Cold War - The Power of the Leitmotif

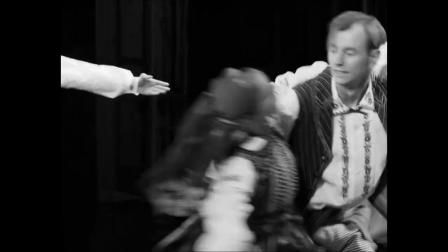It is youthful, bright, and vibrant, and manages to get into the hearts of everyone present.
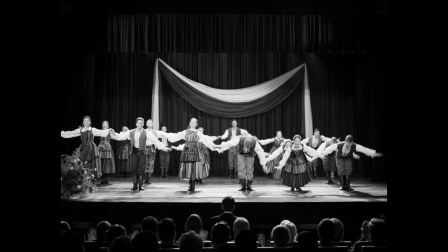The performance ends up being a huge success, so obviously the politics has to get involved.
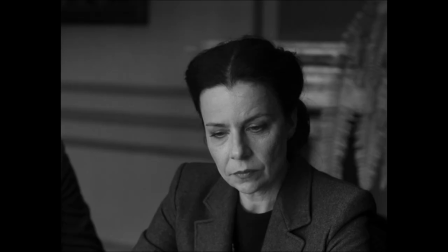Soon after, the Mazurek troupe is used as a tool for propaganda and are forced to sing about the Stalinist ideology,
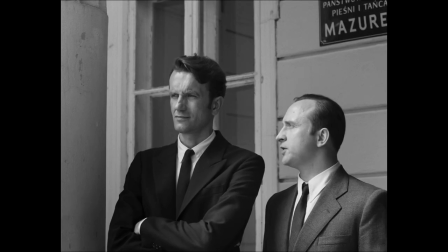which gets under the artist's skin. Seeing as he has no chance to change anything, he tries to elope with Zula to France,
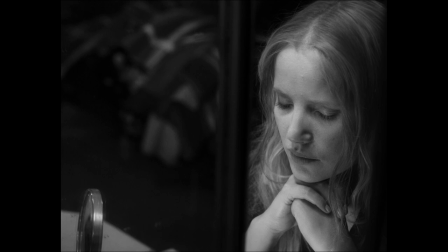but due to her circumstance, she decides to stay behind.
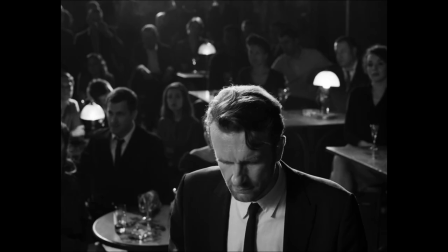A couple of years later, we see him in Paris performing jazz covers of the Polish folk songs.
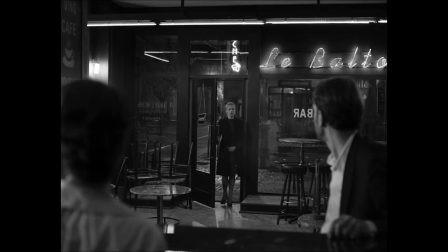He's married to a woman he doesn't love and decides to meet with Zula in a cafe where they reveal that they still
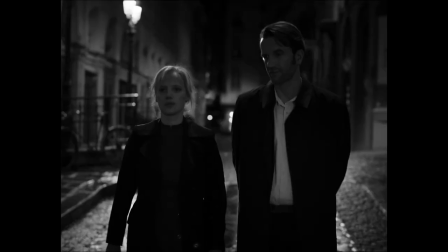love one another. but their confessions don't really make much difference because they are living completely different lives.
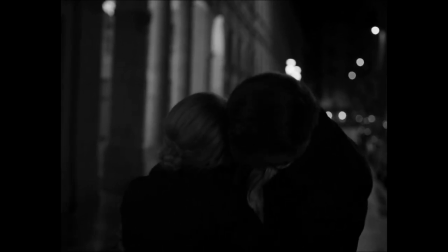She's still performing around Europe with the troupe, while his life is one of the Polish outcast.
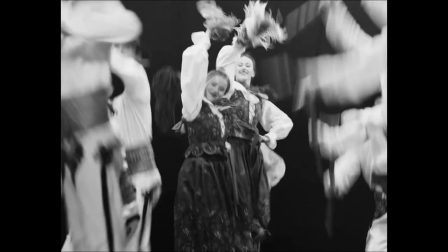Sometime after their first meeting, while in Yugoslavia, Viktor comes to see Zula perform.
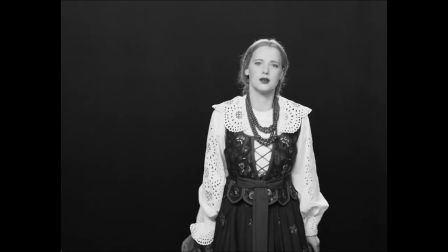She sees him in the audience and is visibly shaken. While Zula gets ready for another performance,
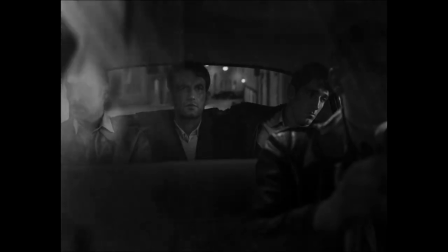we see Viktor being forced out of the theater and put on a train back to France because of his persona non grata status.
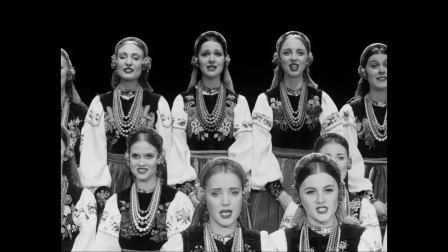Zula sings the Leitmotif, which they made popular, but Viktor is nowhere to be seen.
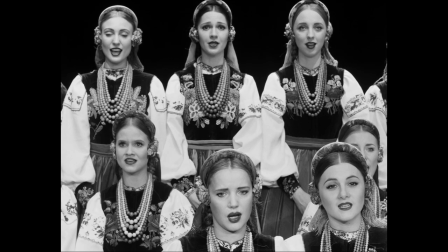The mood of the initial song couldn't be replicated, which implies that their relationship will never be the same as it once was.
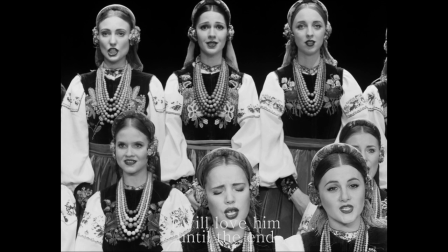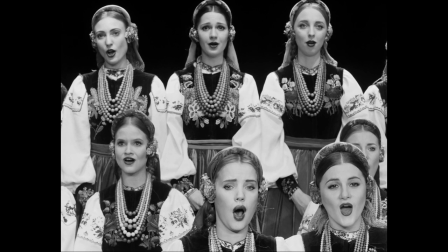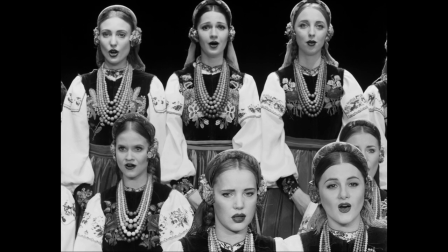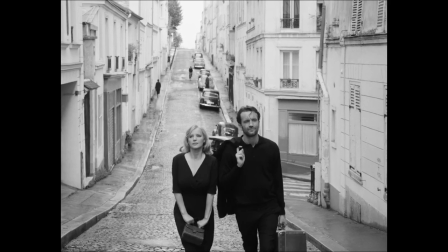Next time they meet is in Paris. Zula is a married woman now, and Viktor is seemingly single.
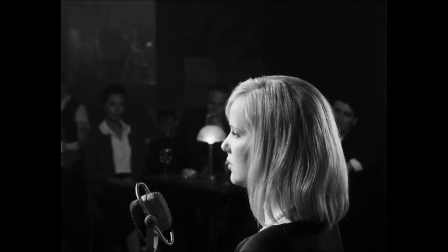They end up in a jazz cafe and perform a slow and melancholic jazz rendition of the familiar song.
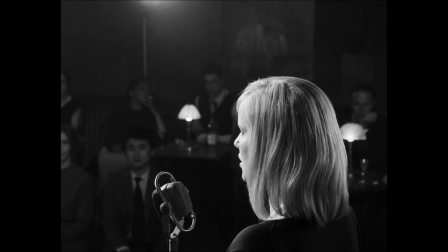It is heartbreaking and dreamy at the same time.
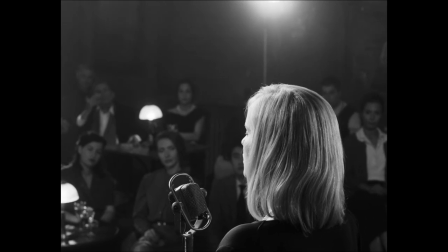It puts the audience in their shoes perfectly by reinterpreting the tune which we've grown so accustomed to.
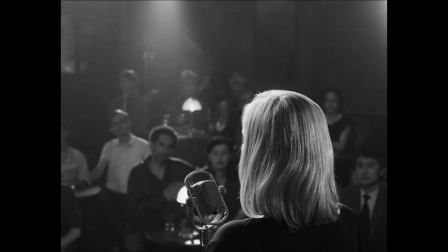Their love is still there, but you can see the mark those years apart had left on them.
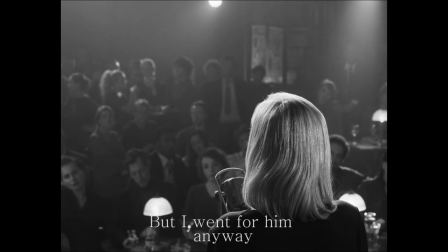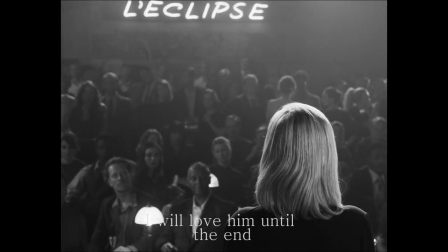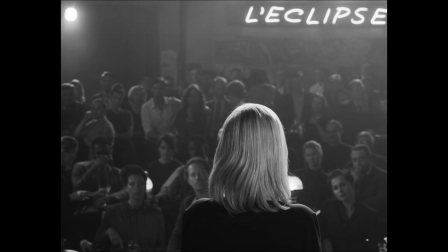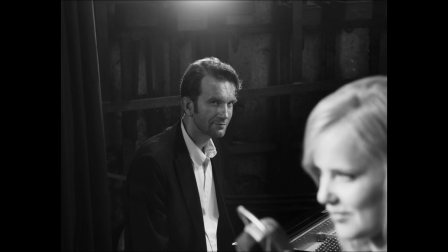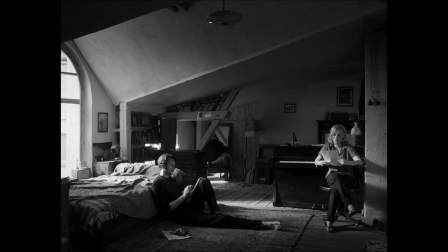In the middle of the film, we see Viktor and Zula living together in Paris.
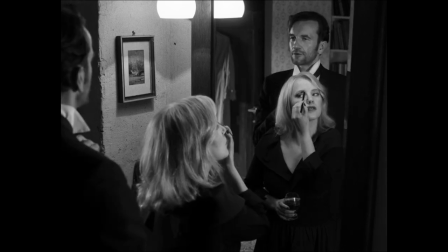They are with one another, but at the end of the day, they are still strangers in a foreign country,
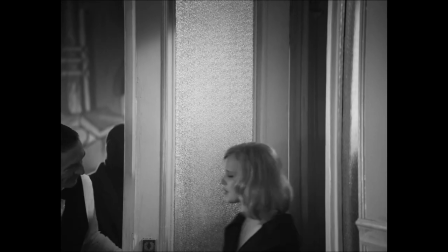as if their roots were plucked from the ground and planted in soil on which they can't grow.
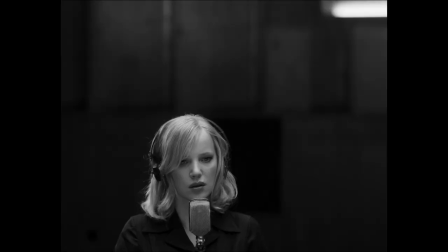Zula gets a record deal where she is expected to perform the Polish folk song,
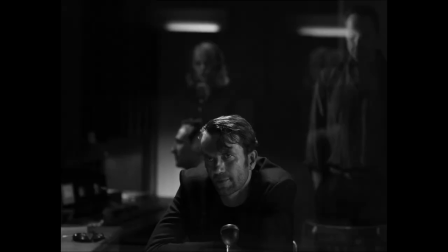not only in a different arrangement, but in a language that is not even hers.
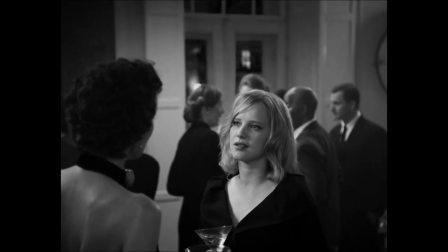J'ai beaucoup pensé sur votre texte. Ah oui, quel texte? De ma chanson.
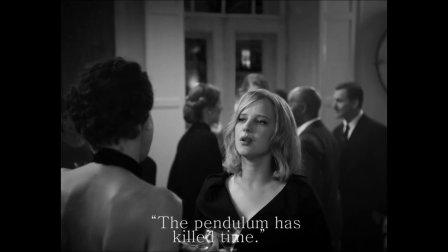Ah, bah oui. Le pendule a tué le temps. C'est joli, mais je ne comprends pas.
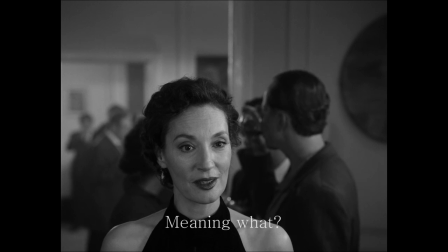Ah bon? C'est une métaphore. Pour dire quoi? Que le temps ne compte pas quand on s'aime.
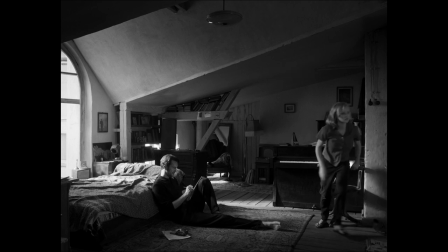She doesn't want to do it and is eager to go back to Poland. But Viktor can't.
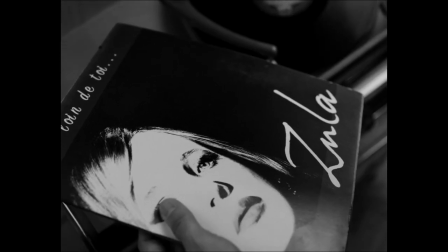So she stays, makes the record, but it ends up being completely devoid of any substance.
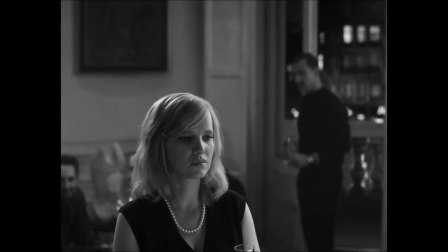By that point, we never see her actually perform it.